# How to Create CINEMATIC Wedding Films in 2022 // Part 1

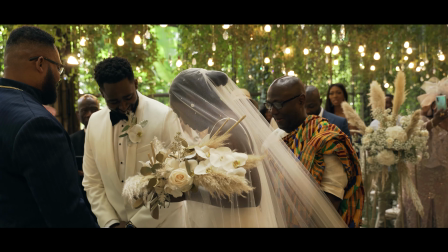(4:00)
So having a second shooter in that case can be really good because then you can just instruct them to either stay at the back or at the front, and then you can be in the other position,
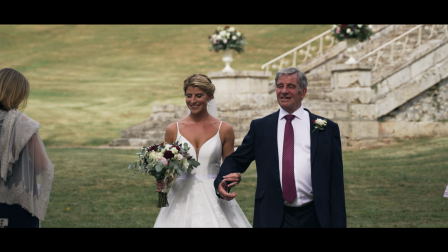(4:08)
and that will just allow you to make sure you've got both angles covered without having to move, and it keeps everyone happy.
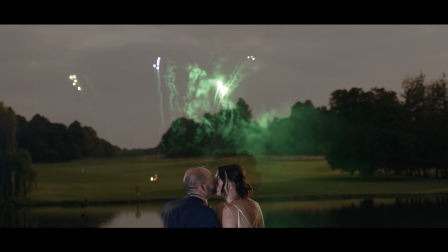(4:14)
And also it can just be nice to have someone with you throughout the day just to bounce ideas off of.
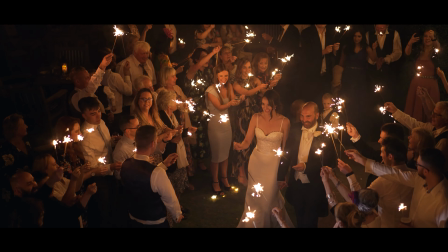(4:18)
They might give you a suggestion for a really good shot idea, and that's just something really cool to have because it just keeps you going creatively throughout the day. Tip number 3 is to do with audio, and audio is really important because it really enhances the visuals and brings back all the emotion of the day.
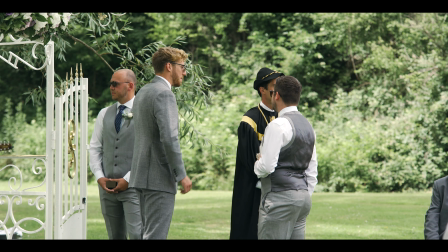(4:34) She was never going to be fully on time, was
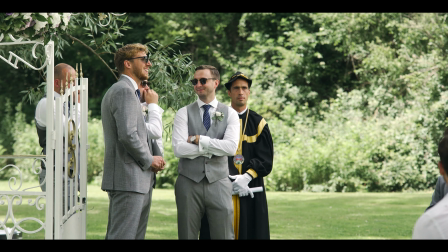(4:40) she? So we got an ETA on the bride.
So it's really important if you're trying to create a awesome story of the day to use words from the day from the really important people just to glue the whole thing together. So examples of this could be stories about how they met or they might say words to each other on the day about how much they mean to each other, or it could just be some funny stories to do with both of them, proposal stories. These all work really, really well as background audio to try and get a sense of how much the couple mean to each other.
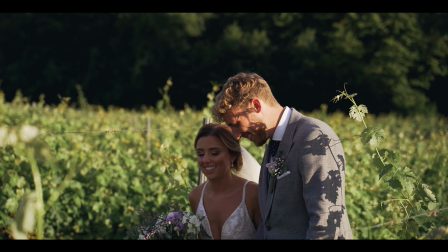(5:11) Hearing the tales of your love story for the last 11 years that I've known you both gave me nothing but hope, excitement,
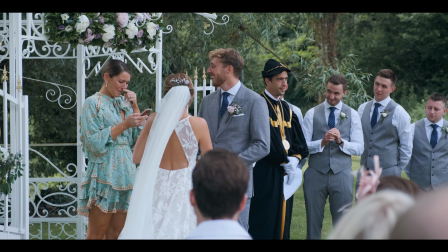(5:20) and faith in not only love, but that true princes really do exist.
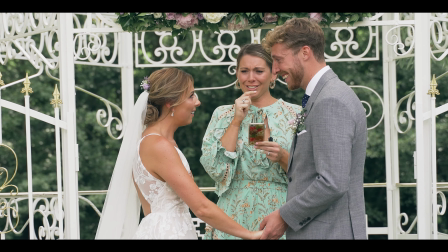(5:26) It's true.
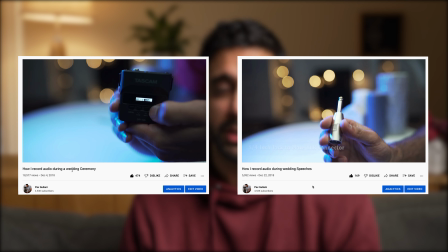(5:30)
So I made a couple of videos in the past talking about how I get good audio during the ceremony and the speeches, so I'll link that down in the description and up in the cards. And it's a little bit old, but I'm still using all those techniques today, so I think it's worth watching if you're not recording audio or you're struggling with getting audio on a wedding day. Tip number 4 is focusing on storytelling. So you might hear this a lot about telling a story, storytelling, all these things. What does it really mean? I think personally it's about finding a synergy between the visuals that you're capturing and also the audio.
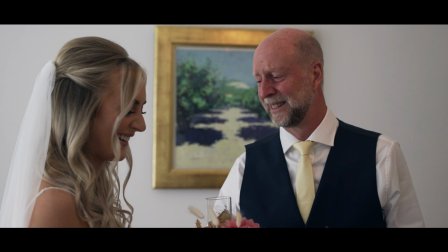(6:01)
So a good example of this could be when the father of the bride saw his daughter in her dress for the first time and got really emotional, and he might be talking about this in his speech. Plus you have footage of this, you have good B-roll of this. So using those two together can really help tell the story better.
When Annalisa came downstairs at home this morning in her wedding dress, I must admit, she brought a tear, or many more, to my eye.
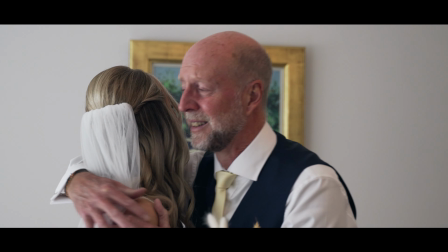(6:25) Annalisa, you look absolutely stunning.
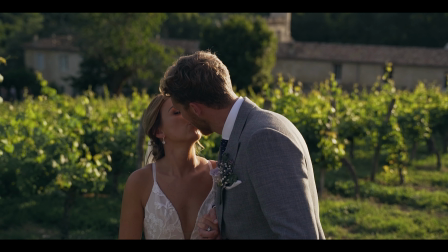(6:31) On a ship in the middle of the ocean with no land in sight,
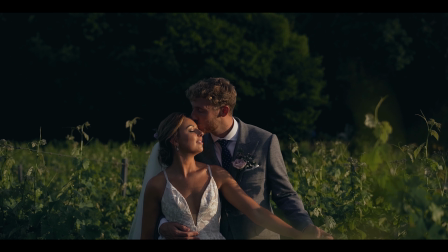(6:35) a broken internet connection, and the furthest from your heart keeper you could be, you told me,
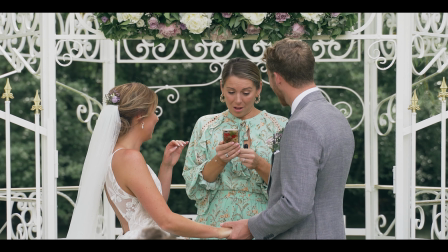(6:43) Babes, it doesn't matter where we are or what we're doing in life or how far apart we are in
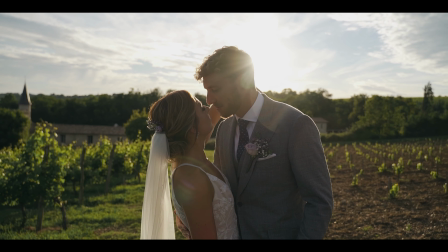(6:49) the world, I know one day I will marry that man. He is the one for me.
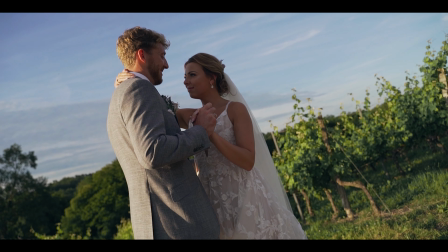(6:54) Your love has travelled, your love has settled, your love is pure, your love is true.
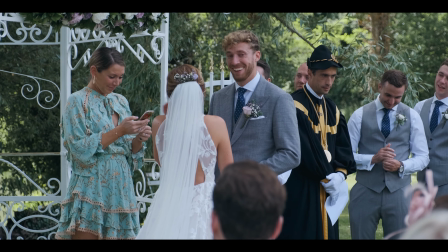(7:00) Best friends and lovers. Now here we are today, sharing this special moment.
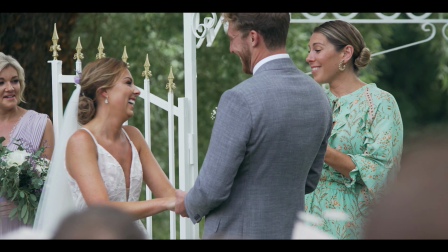(7:05) My babes, you were right. He is the one for you.
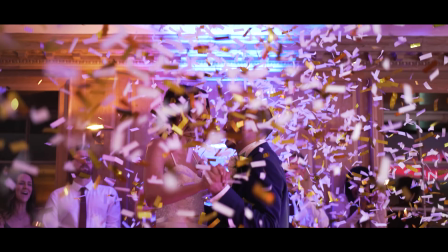(7:10) I'm so grateful for you, and I'm so excited to spend the rest of my life with you, looking at you and looking in the same direction.
Tip number 5 is not editing the wedding film in a linear way from start to finish. And this is a personal preference of mine. It's not something that everyone always agrees with, but in my opinion,
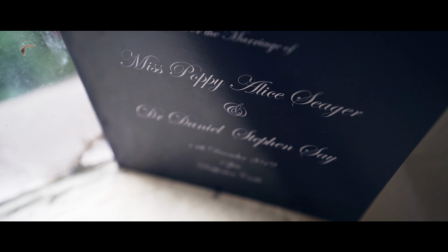(7:33)
I think highlights films are generally more engaging when they're not edited in a linear way from start to finish,
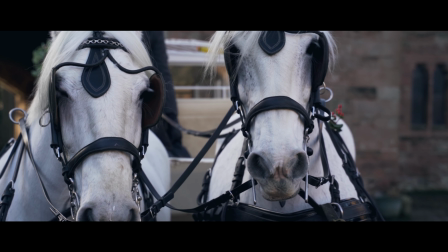(7:39)
and you can show moments from the end of the day at the beginning, or moments from the beginning of the day, in the middle.
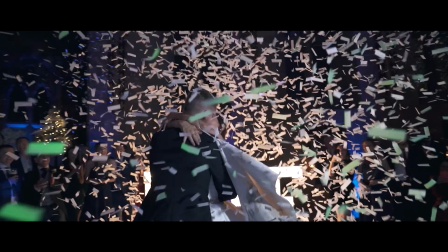(7:47)
In my 7 years of editing wedding films,
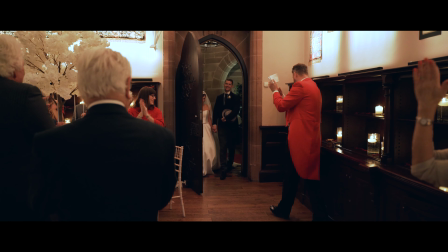(7:50)
I've found that engagement of a wedding film is generally better when you can mix it up and keep the viewer on their toes a little bit. So for a few years now, what I've actually done is try to create a little intro into the film that includes all the best moments of the day, just to really get people excited about watching the rest of the video.